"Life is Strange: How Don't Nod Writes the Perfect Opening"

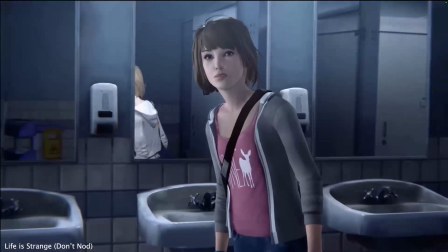[0:00]
In January 2015, Life is Strange was released by indie game development and publishing company Donod.
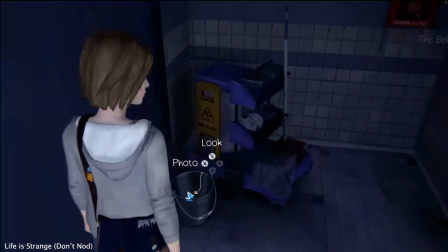[0:06]
It became an instant hit, amassing 3 million sales in 3 years, and later surpassing 8 million sales as of 2023.
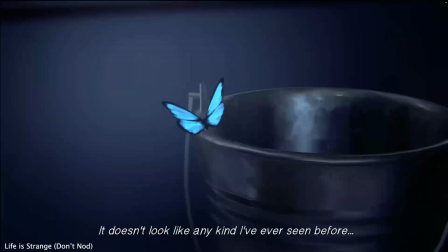[0:14]
I recently replayed Life is Strange 2, and Captain Spirit,
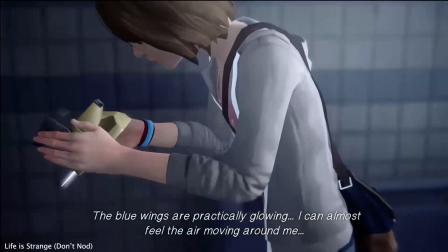[0:20]
and I noticed a reoccurring structure that Donod uses throughout those stories.
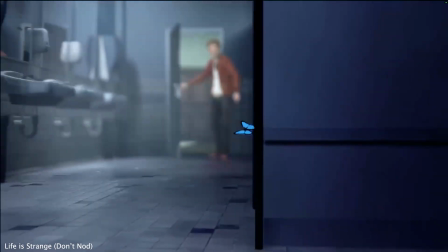[0:25]
Rather than immediately introducing their supernatural elements, Donod first establishes a grounded and familiar reality,
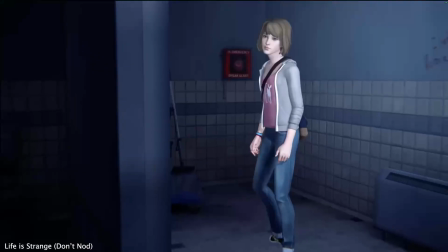[0:33]
using everyday life as a foundation before disrupting that reality with extraordinary events.
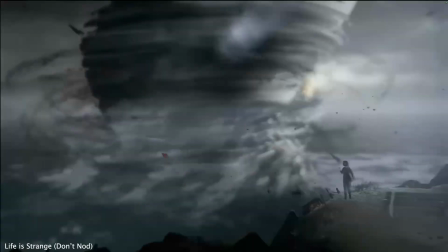[0:39]
Life is Strange opens with a flash of a wild storm, with our protagonist lying on the ground.
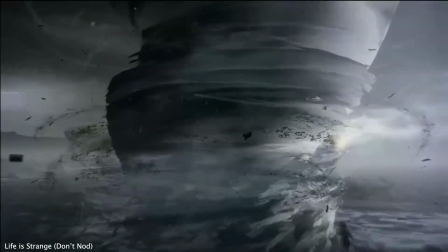[0:45]
As Max gets up and looks around, we see a massive tornado approaching a distant town.
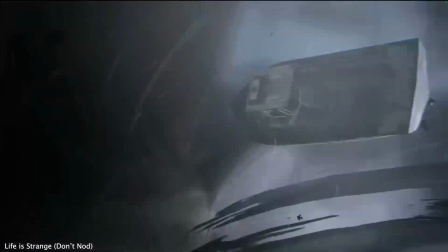[0:51]
Immediately, the player is given a sense that this story has high stakes: a disaster, a mystery, a town being destroyed.
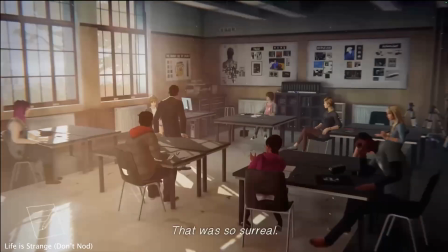[0:58]
But then we suddenly transition to a classroom. Max is sitting in a photography lesson.
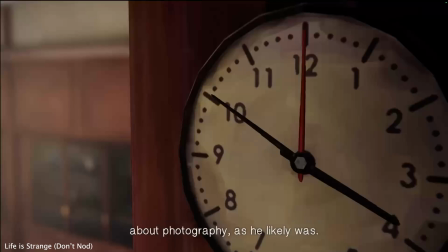[1:04]
This abrupt shift from an apocalyptic scenario to an ordinary classroom creates a contrast between the extraordinary and the familiar.
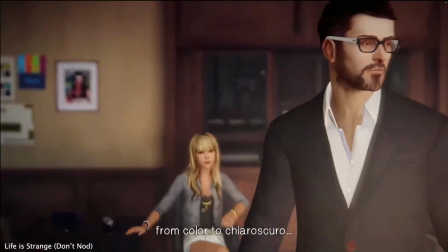[1:12]
Despite the massive implications of the opening storm, the player's attention is redirected towards everyday concerns of high school.
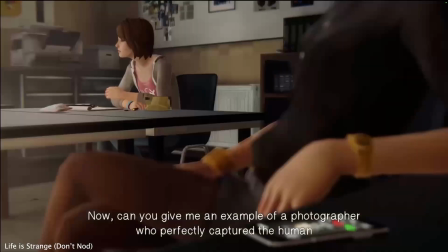[1:20]
I think the school section does a few things.
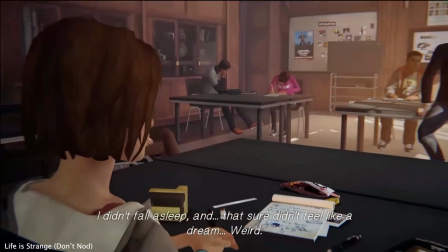[1:23]
Firstly, it introduces the main setting and world that Life is Strange is creating: school, teenagers, and the social dynamics surrounding them.
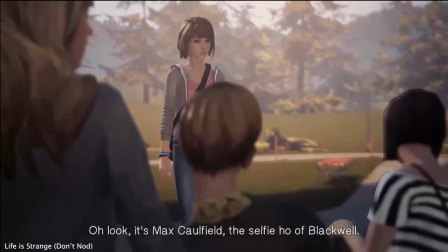[1:32]
Secondly, it establishes the characters who will drive the narrative: Victoria,
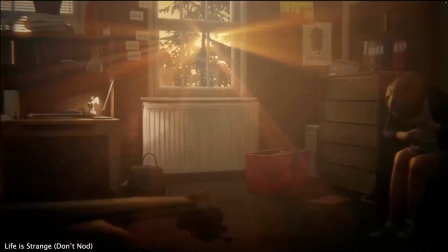[1:36]
the competitive class rival; Kate, the quiet and isolated classmate; Jefferson, the popular teacher; and Max, the introverted and grounded protagonist.
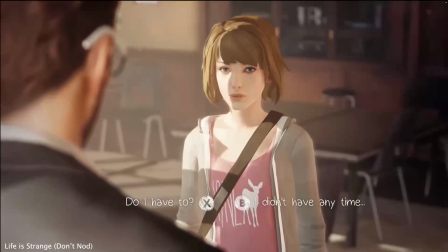[1:48]
More importantly, this sequence establishes the game's initial genre identity.
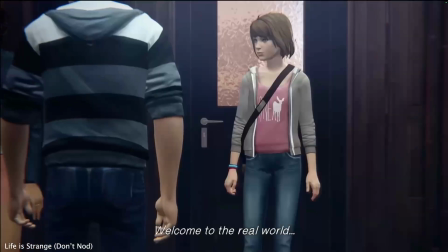[1:53]
At a glance, Life is Strange presents itself as a coming-of-age story,
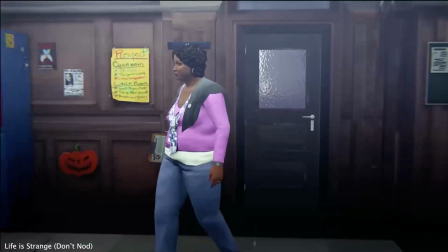[1:57]
focused on friendships, identity, school conflicts, and personal struggles.
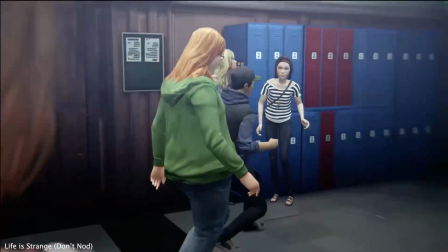[2:02]
Donod intentionally creates a recognizable teenage environment because this familiarity allows the later supernatural elements to feel more disruptive.
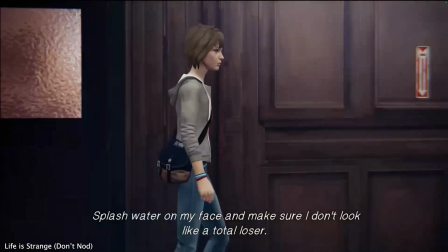[2:11]
The opening scenes push us into a classic coming-of-age atmosphere.
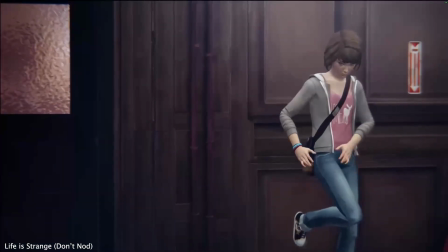[2:15]
We deal with Victoria's comments, walk through the halls as Max with music playing in our headphones, and explore the details of Blackwell Academy.
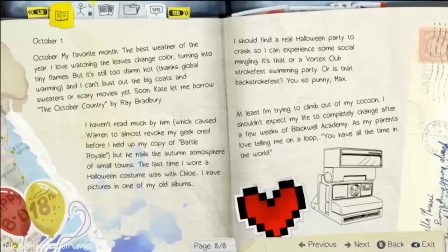[2:25]
Maybe you read Max's journal entries, which introduces her conflict of returning to her hometown while pursuing photography.
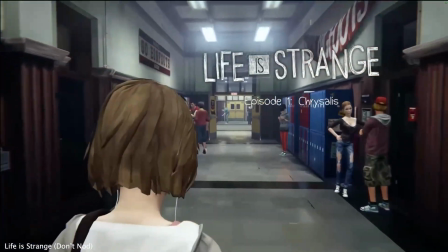[2:33]
Maybe you listen to Max's thoughts about her classmates, or examine the posters and objects scattered throughout the school.
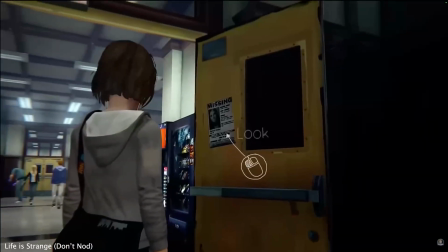[2:40]
Maybe you even find yourself wondering, who is Rachel Amber, and where did she go?
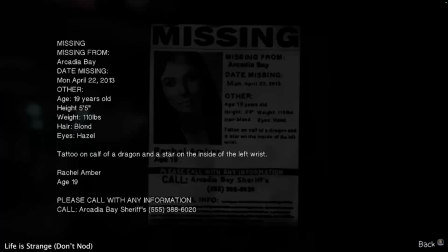[2:46]
The important thing is that the player initially understands Max as a normal teenager living a mostly normal life,
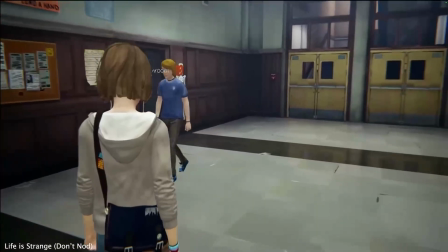[2:55]
dealing with small-town problems and a complicated high school environment.
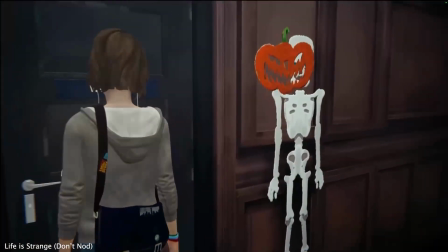[2:59]
Donod constructs an archetypal high school setting before deliberately subverting it.
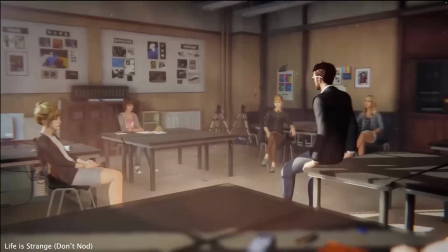[3:05]
The game asks the player to settle into a familiar narrative framework before revealing that this is not a story about just teenage life,
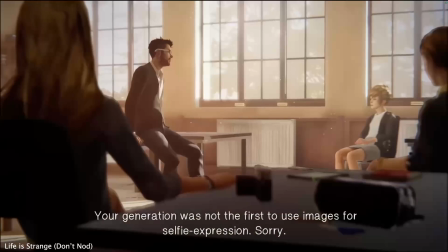[3:13]
but a supernatural mystery built around those same everyday experiences.
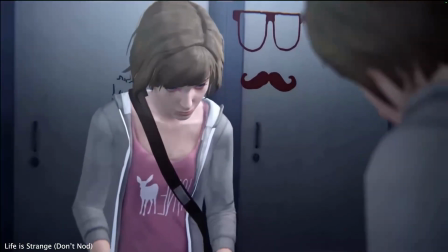[3:19]
And then comes the bathroom scene. This is where everything changes.
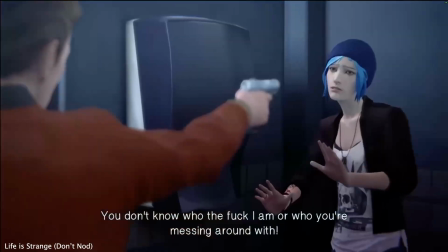[3:24]
A student with a gun kills a blue-haired girl, and Max rewinds time for the first time.
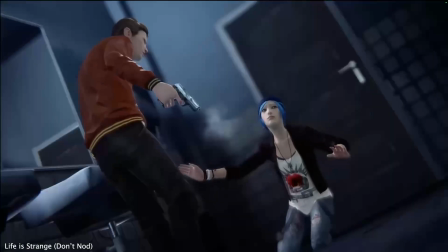[3:29]
The scene is shocking, sudden, and completely changes the player's understanding of the story.
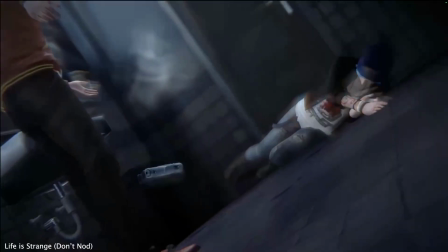[3:35]
The bathroom sequence functions as the narrative catalyst,
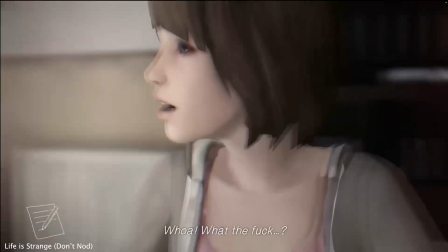[3:38]
the moment where the established reality of the story is disrupted and the true nature of the conflict begins to emerge.
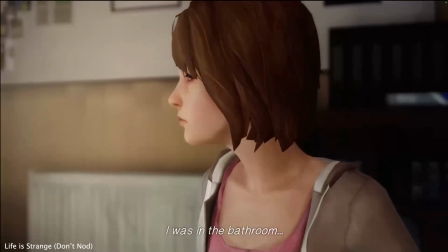[3:46]
Suddenly, Life is Strange is no longer a story about a teenager navigating friendships in high school.
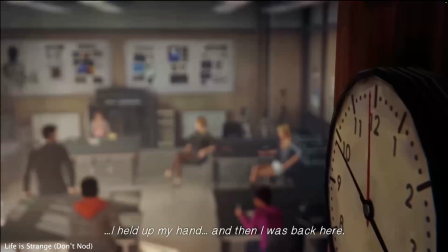[3:52]
We remember the storm from the opening scene and begin to understand that the supernatural elements were present all along.
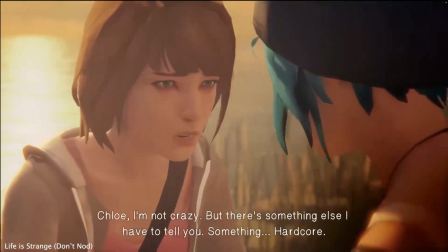[3:59]
Because that's what Life is Strange is: a coming-of-age story combined with supernatural thriller.